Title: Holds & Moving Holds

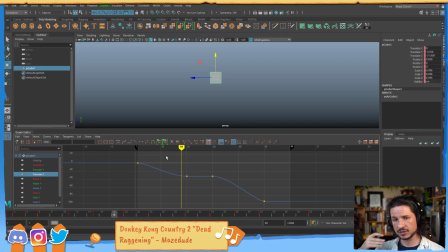32:45 Let's look at our forward translation. So this is the side to side. Well, here, this is pretty slow coming in here. It might not need an anticipation or an overshoot coming in here.
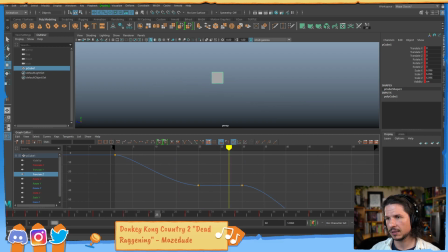33:01 If anything, I might just be able to ease in a little bit more. So let's kind of ease that in just a bit. Maybe add an extra key in here just to push that ease right in there.
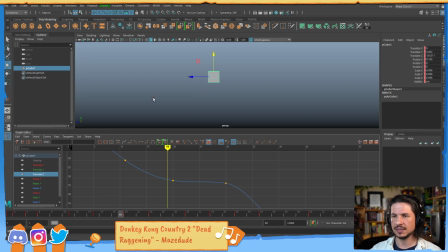33:18 So it comes to a stop. And now, suddenly, look at what's happening to our curve here. See how before it would have just been a perfectly, it comes in, locks, and then that's it.
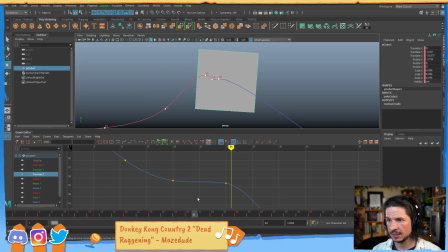33:33 Now we start getting this. It's starting to make a little bit of an arc. Right there. Now, I think that's good for that part. Right here, what do I want? So the object should come in, hit.
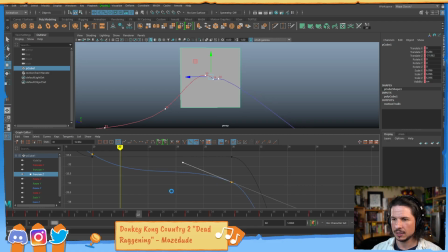33:52 It doesn't have much speed, so it shouldn't overshoot. So maybe just kind of push this curve here. And let's just maybe give, I'm gonna add another key in here.
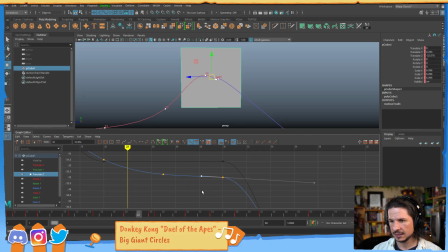34:08 Let's give a tiny anticipation maybe. Actually no, let's actually just push the ease out a little bit more. Like so. Now we get this. Comes up and we get this kind of little double bounce to it.
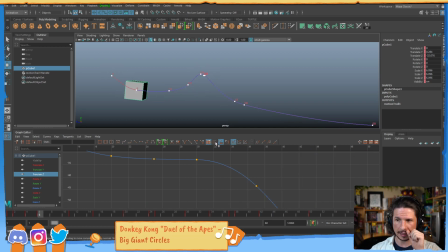34:30 Like that. Okay, let's go to our rotate X. Okay, what do we have here? So the rotate X, this is kind of the leading action. It's tipping and leading with its nose in a sense.
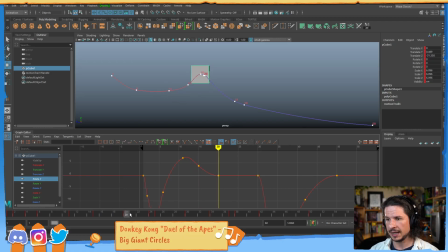34:47 So in this case, I would probably want to add a little bit of an overshoot in here. Let's see how that feels. Or actually, no, let's do something else. Where as it's coming up, it kind of like reaches up and then holds that and then comes down.
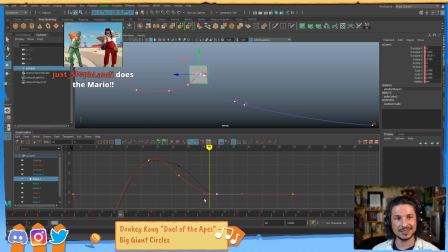35:06 So maybe, hey Jeff, Steph, thank you so much for the subscription. Oh geez, Jer Adam, geez, thank you so much for the 6 gift subs.
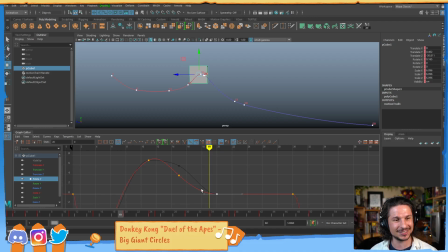35:20 Oh man, thank you so much. Jeez. You've done 6 gift subs so far. Jeez, thank you so much.
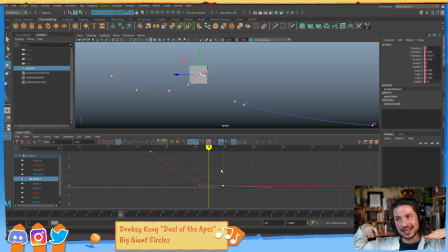35:35 So, I want to kind of have this, I'm kind of imagining like a whale. If you see a whale kind of jump out of the water and it has that hang time before it comes crashing down, that's what I'm kind of envisioning here, in a tiny little box way. But as it comes up, maybe it holds this pose just a little bit.
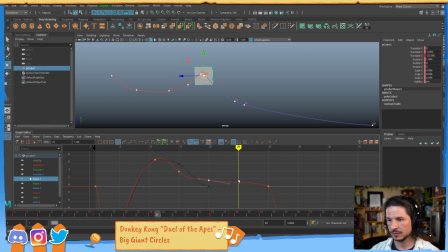35:56 Just up a little bit higher here. So that when it comes down right here, I can really push that overshoot downwards. So it comes up and then we get that little hang time.
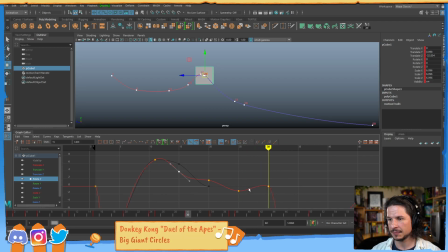36:12 It comes down and then it'll want to anticipate that motion here. So let's take this and maybe add just a little bit more time here,
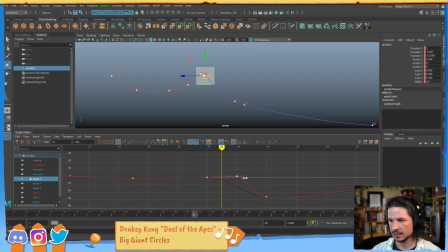36:32 where we just get maybe like 2 frame motion here, where it kind of comes up. No, not liking it.